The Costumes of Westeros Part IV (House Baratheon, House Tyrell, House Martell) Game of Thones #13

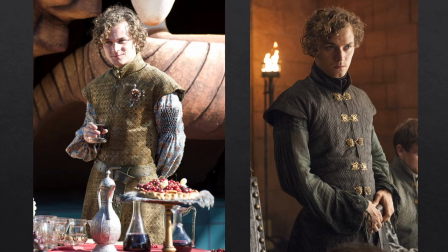978s
Loris has very fine clothing by the way and you might even say that he dresses a little bit like a Victorian dandy. So many of his shirt sleeves are gathered with what's called honeycomb smocking like these two seen here and I haven't seen this technique on any other character with the exception of
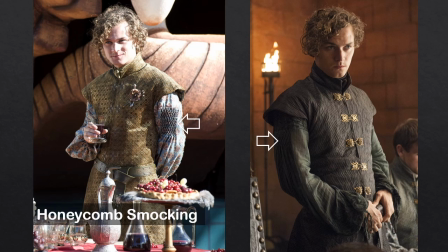995s
Danny's dragon scale smocking with this type of detail so unlike his father whose sleeves are capped with wings Loras's are highly textured his highly textured jerkins have extended shoulders instead and he wears a rose brooch on
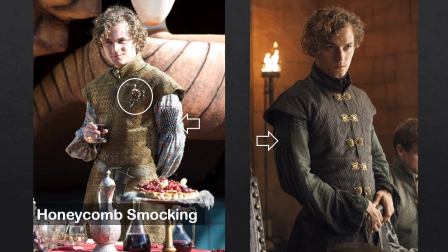1011s
his jacket for Margaery's wedding to Joffrey but he I've seen him in other scenes wearing it as well. And you can't see it here but in a behind-the-scenes video featuring the wedding costumes actor Finn Jones revealed that
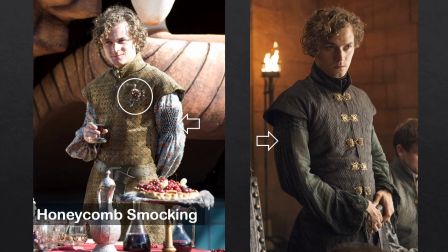1025s
his vest is lined with matching fabric to his shirt which just shows like the amount of detail that production goes through.
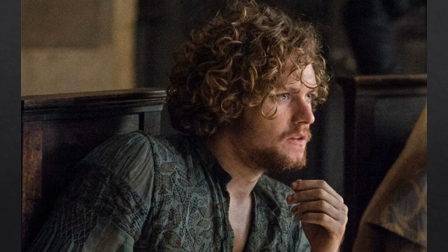1034s
Here's a better look at the detail of one of his shirts. The fabric is so thin that you can almost see through it.
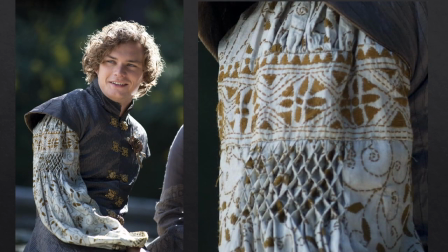1040s
Here's another gorgeous look for Loras. In this close-up picture on the right is the embroidered fabric and smocking detail on the upper sleeve
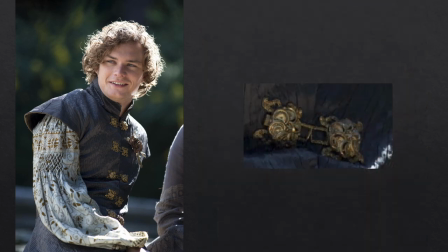1048s
and here's a close-up of the brass fasteners shaped like little flowers maybe a bit like roses.
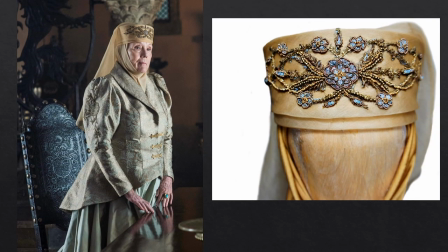1055s
The widow Lady Olenna Tyrell the Tyrell family matriarch is also called the Queen of Thorns because of her witty barbs and she dresses modestly befitting a widow of her age and stature and she wears what looks like a pillbox hat and veil,
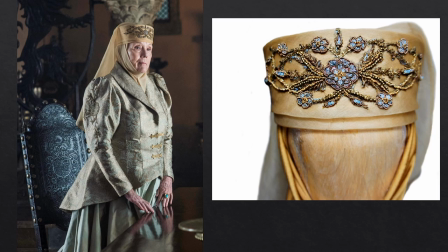1070s
but taken from the Middle Ages the hat is more accurately called a fillet and the veil a wimple. And on the right you can see the gorgeous beading on the crown by Michelle Carragher and the rose from their sigil
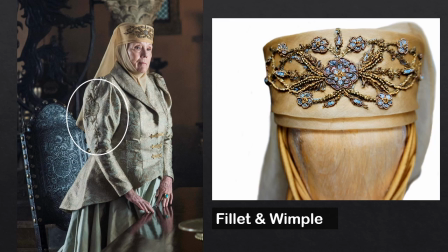1084s
is also which is also incorporated often like the applique that we see on her puff sleeves.
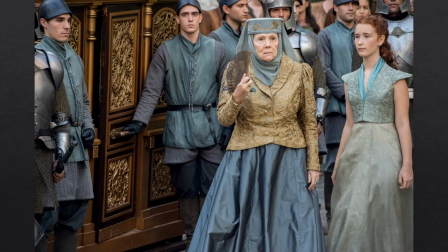1092s
Elena wears a more matronly version of the handmaidens seen on the right opting for ultimate coverage choosing gathered full-length sleeves over the crop sleeves of the young women and shawl collars and her skirts tend to be fully gathered as
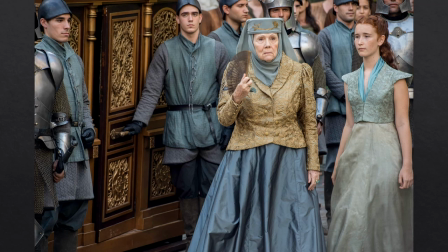1108s
well unlike Marjorie and the handmaidens whose skirts are all a-lined and notice that the footmen behind Elena are dressed in the same teal blue color.
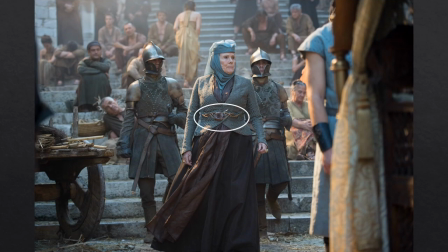1118s
Elena wears this handcrafted rose embellishment attached to her jacket with ribbons. This one is custom-made by Steenson's Jewelers in Ireland.
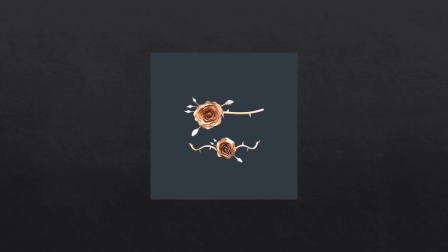1128s
Pictured here are both Loris's brooch on the top and Marjorie's belt on the bottom. Olenna's is a much more elaborate version of Marjorie's and according to Steenson's website it states, each individual petal was rolled and shaped by hand using copper clay.
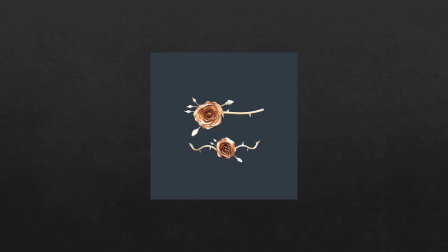1146s
The vine work was formed from brass wire and a mold was taken from real rose buds to cast the beautiful silver bud details.
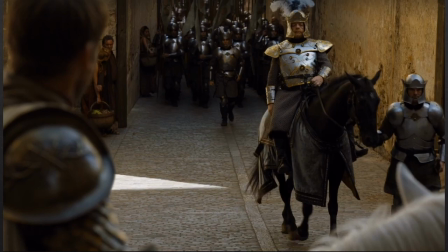1155s
According to his mother Olenna, Mace Tyrell has never been in battle except as Olenna has stated, all he lays siege to was the banquet table in the command tent.
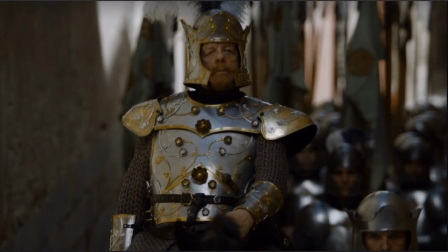1165s
So it's fitting with his oafishness that Mace should wear this highly decorated and ornamented plate armor. His helm is festooned with large ostrich plumes and the crown of the helm resembles a rose.
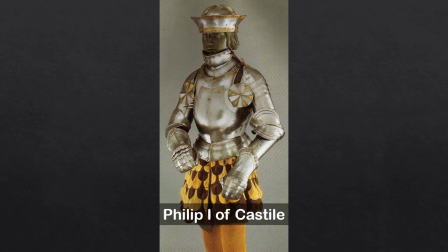1181s
It's not so far-fetched in reality. Here is the half armor of Philip the first of Castile from the Royal Armories Madrid in Spain and according to their website it says the most notable item related to this armor is the unusual helmet which is patterned
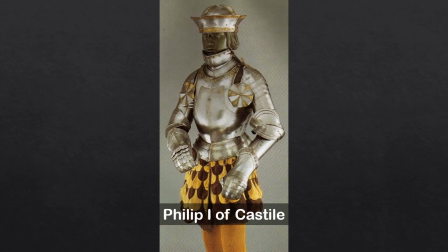1198s
after an ecclesiastical beretta or a civilian hat of the period.
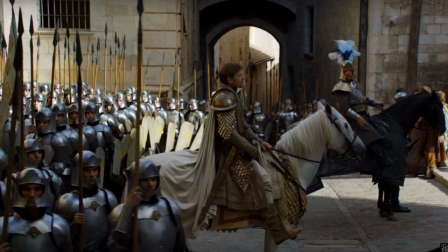1204s
Meanwhile the Tyrell soldiers wear simple plate armor cuirass and pauldrons, elbow and wrist guards and I can't I can't find any reference to their shields. They have a sharp angle cut out of them although it might be for their spears to go through.